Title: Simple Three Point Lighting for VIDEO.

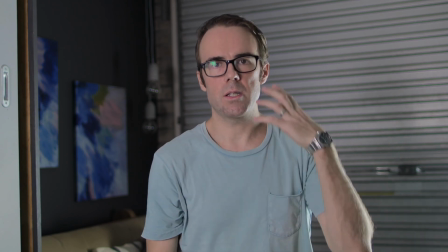(4:07)
But I might move that back if I'm lighting a subject, just to take away a little bit too much of the exposure.
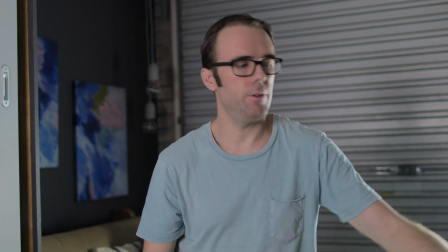(4:14)
It's not overexposed, but it's a little bit too much there. But as soon as I add in the key light, you'll see now the scene pops.
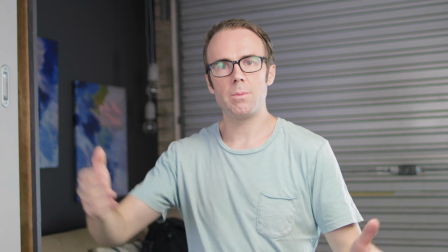(4:23)
Now the one final thing I'm going to do with this scene is I'm going to add in my feature lighting behind here.
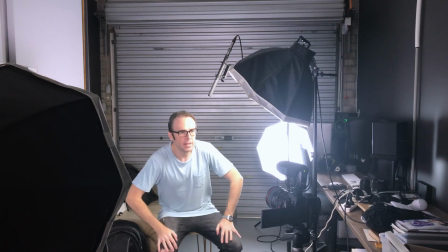(4:29)
So let me do that, and then I'll come back to you.
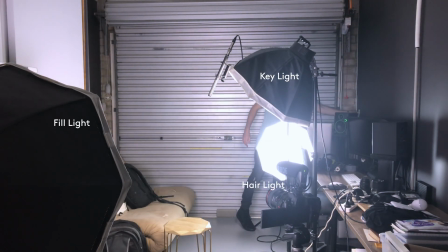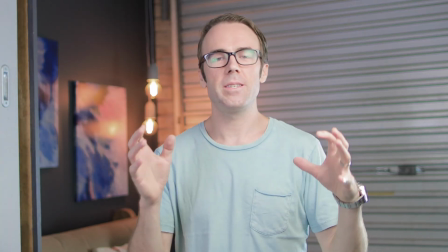(4:38)
So there it is, the last little piece of the puzzle is this kind of feature light behind,
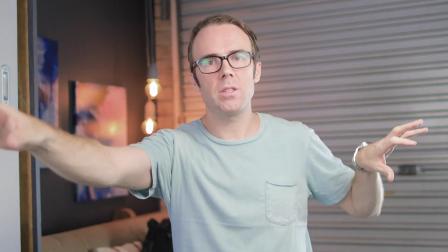(4:44)
which is a tungsten, whereas everything else I've got is a white 5500 Kelvin.
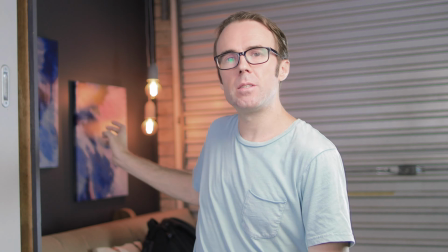(4:48)
This light here is more of a warmer Kelvin, warmer tone.
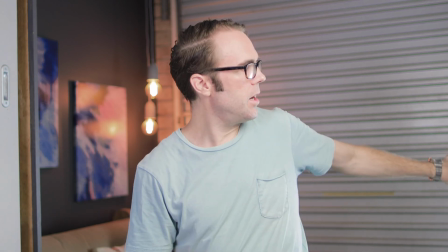(4:55)
So you're getting this difference of lighting. Also here, I've got more of a bluer tone than these two lights.
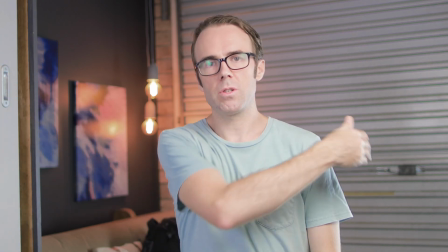(5:03)
So you're getting a little bit of light differentiation across the back of my frame,
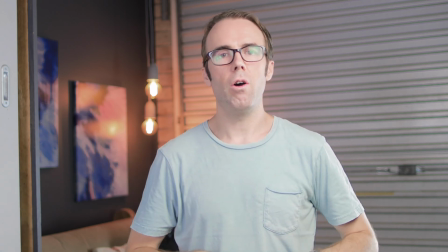(5:08)
a little bit of light gradient, which gives you this good overall look and feel to the footage.
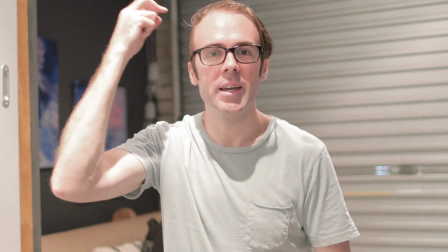(5:14)
So from this to this. So there you have it, you guys.
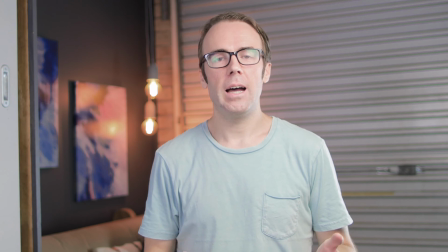(5:19)
This is how a 3-point light, an interview scenario. This is a way you can get the lighting to look exactly like you want.
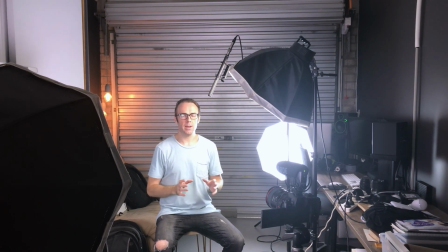(5:26)
And I can shape this. This is just a kind of quick setup, but I can shape this in any way I want.
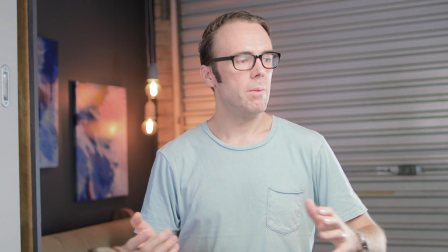(5:31)
I can get it to look much more dramatic,
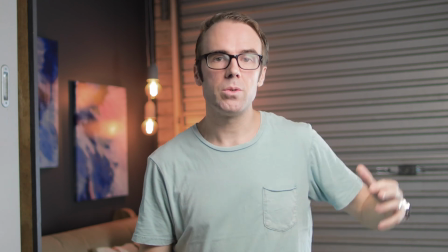(5:36)
more of a dramatic scene. I can also tone down or even turn off my hair light.
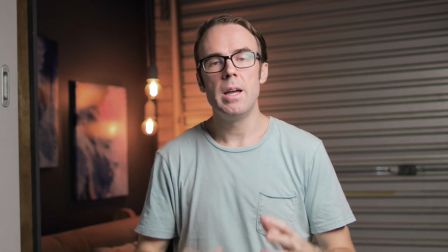(5:42)
Take off my hair light for even more drama, and just having the fill and the background light.
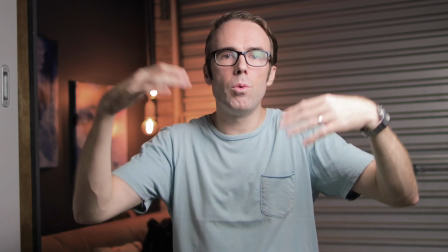(5:48)
This is kind of like my YouTube lighting setup. But then if I want to go more corporate, higher end, then I bring in the fill light.
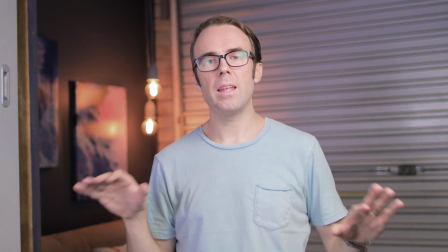(5:56)
And this is more of a flat look to the overall image.
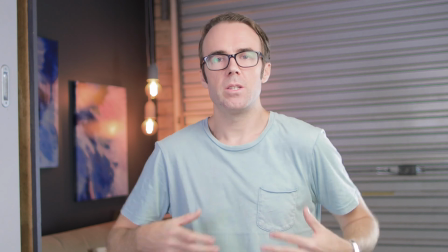(5:59)
And then I can add the hair light as a final step to let my body pop in the frame and look a bit more crisp. So hope that speaks to you guys. Hope it helped you guys. Hope it can give you some ideas on how to do your lighting setups. And I asked in my previous video, which I'll link above, about the softboxes I use, and the question, do you need an expensive light to create good lighting setups? My take is, it's great to have those expensive items and to go and purchase, say, an Aperture 120D or 3 Fresnels, or more expensive lighting kits.
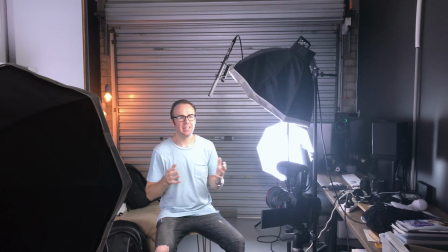(6:34)
But you can also do it with this kit. The lights I'm using here literally cost me $25 to get these lights. I got them secondhand, and they're simple softboxes. And if you have a look at that video, in that video I asked the question, what is it that you like to do with your lighting setups? How do you make it more creative, and how do you set your lighting for your videos? Comment below. I'd love to hear your thoughts on it. And thanks so much for watching the content, watching my videos. 2019, I'm so excited about it. It's gonna be an incredible year. All right, thanks so much for watching, everyone, and we'll see you in the next video. Bye for now.